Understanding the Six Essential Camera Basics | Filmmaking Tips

Hey everyone, Chuck Crosswhite here with The Beat and for this tutorial I'm going to cover the six essential camera basics I feel like every up-and-coming filmmaker should know. Aperture, shutter speed, frame rate, ISO, depth of field, slow motion. And so by doing this I wanted to do it as concisely and as easy to understand as possible and hopefully kind of quickly to cover six topics. But we do have a nice thing to go along with this, something to help you remember these things.
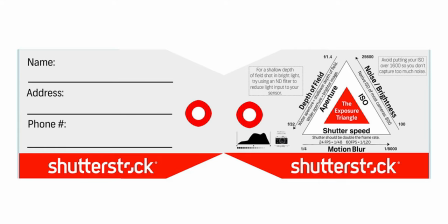34s
We have a freebie luggage tag that we're actually going to be able to give you and something to keep with you, tidy your gear. You're always going to have it. It's going to be a great reference tool. Let's get this thing started. Let's go.
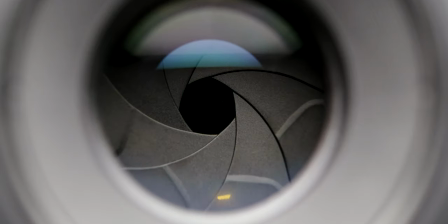56s
The first thing in our list is aperture, which is the opening in your lens that allows light to pass through.
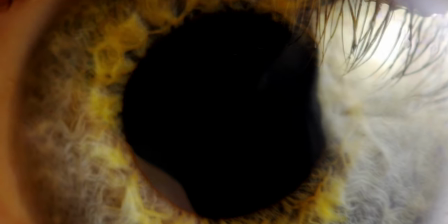61s
The best real life example for this is actually the human eye and the way that the pupil will enlarge or shrink based on the brightness of your surroundings this is actually the most effective and the most common way to change the brightness or exposure of your footage the way your aperture is measured is in something called focal stops or f-stops f-stops kind of run in a tricky illogical way where the lower the f-stop the more open
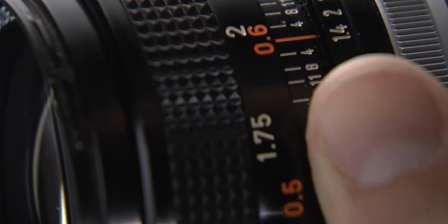87s
your aperture is going to be and the more light it's going to be let into your lens that's causing a brighter image but something that's important that comes along with that is something called depth of field now depth of field is the area of focus around your subject that is still in focus I'm gonna go to some footage I shot a two clone Chuck's talking about depth of field and I think that might give us a better example
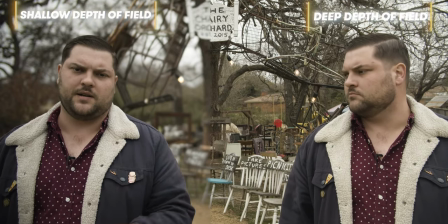113s
let's go whenever your subject is actually in focus but everything in the background is blurred out this is called having a shallow depth of field and
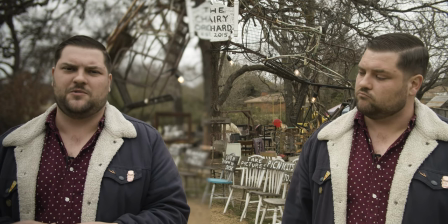121s
the way you achieve this is by having a wide open aperture right now I'm shooting in an f 1.2 I'm all the way open on my
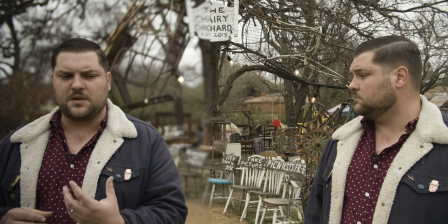128s
lens and so it's giving me this nice aesthetic quality
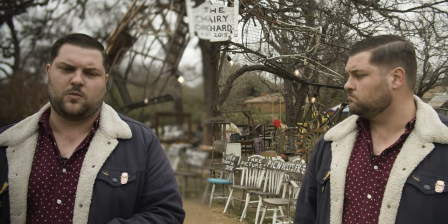133s
of having all the attention on the subject while the information that's going on the background is
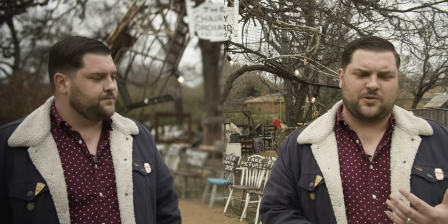138s
out of focus if you go the opposite direction with your aperture and you actually
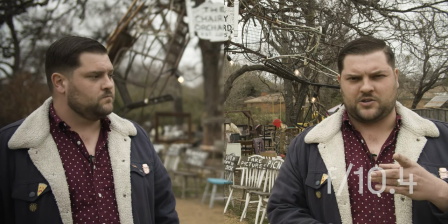143s
close it down right now I'm actually at a 10.4 in my
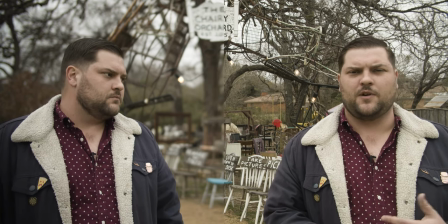148s
shot it allows you to get detail further and further back into your framing and so if you look in the background right now as opposed to my
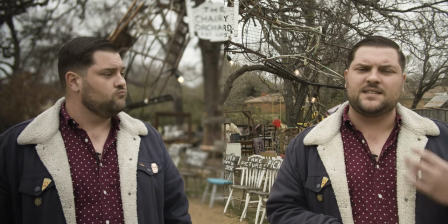156s
other clone you can see more details in the trees and everything back there this is a great method of using your aperture for things like landscapes
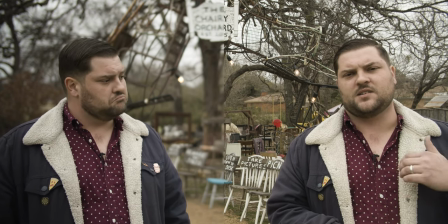165s
or let's say you have a group photo where your subjects go back in in a line so
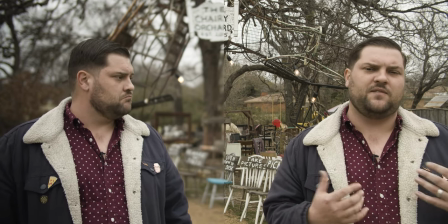171s
ways to play with your aperture your depth of field all of it affects each other and And there's different things that give you tools as a filmmaker. Another quick thing to note about depth of field is that when you have a shallow depth of field, it's going to affect the way lights in your shot look in the blurry background. So whenever you have lights going off in that shallow depth of field shot, they're going to look larger.
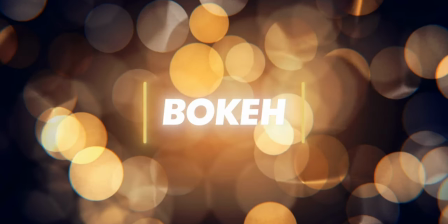193s
They're going to have a greater glow.
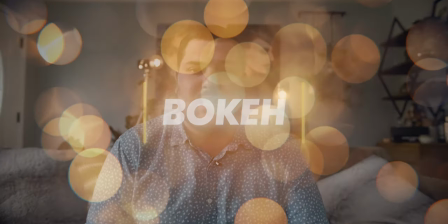195s
And this look is called bokeh, which is a really nice appealing cinematic aesthetic that could bring a lot to your shoots if you decide to use it. Also, I had a user comment on one of my videos, it was mastering manual focus, which you can find right here, and it was Eric Xavier, and he asked me about how to get rid of flat images. Well, one of the best things that you can do is use a backlight, and the other great thing that you can do is use a shallow depth of field.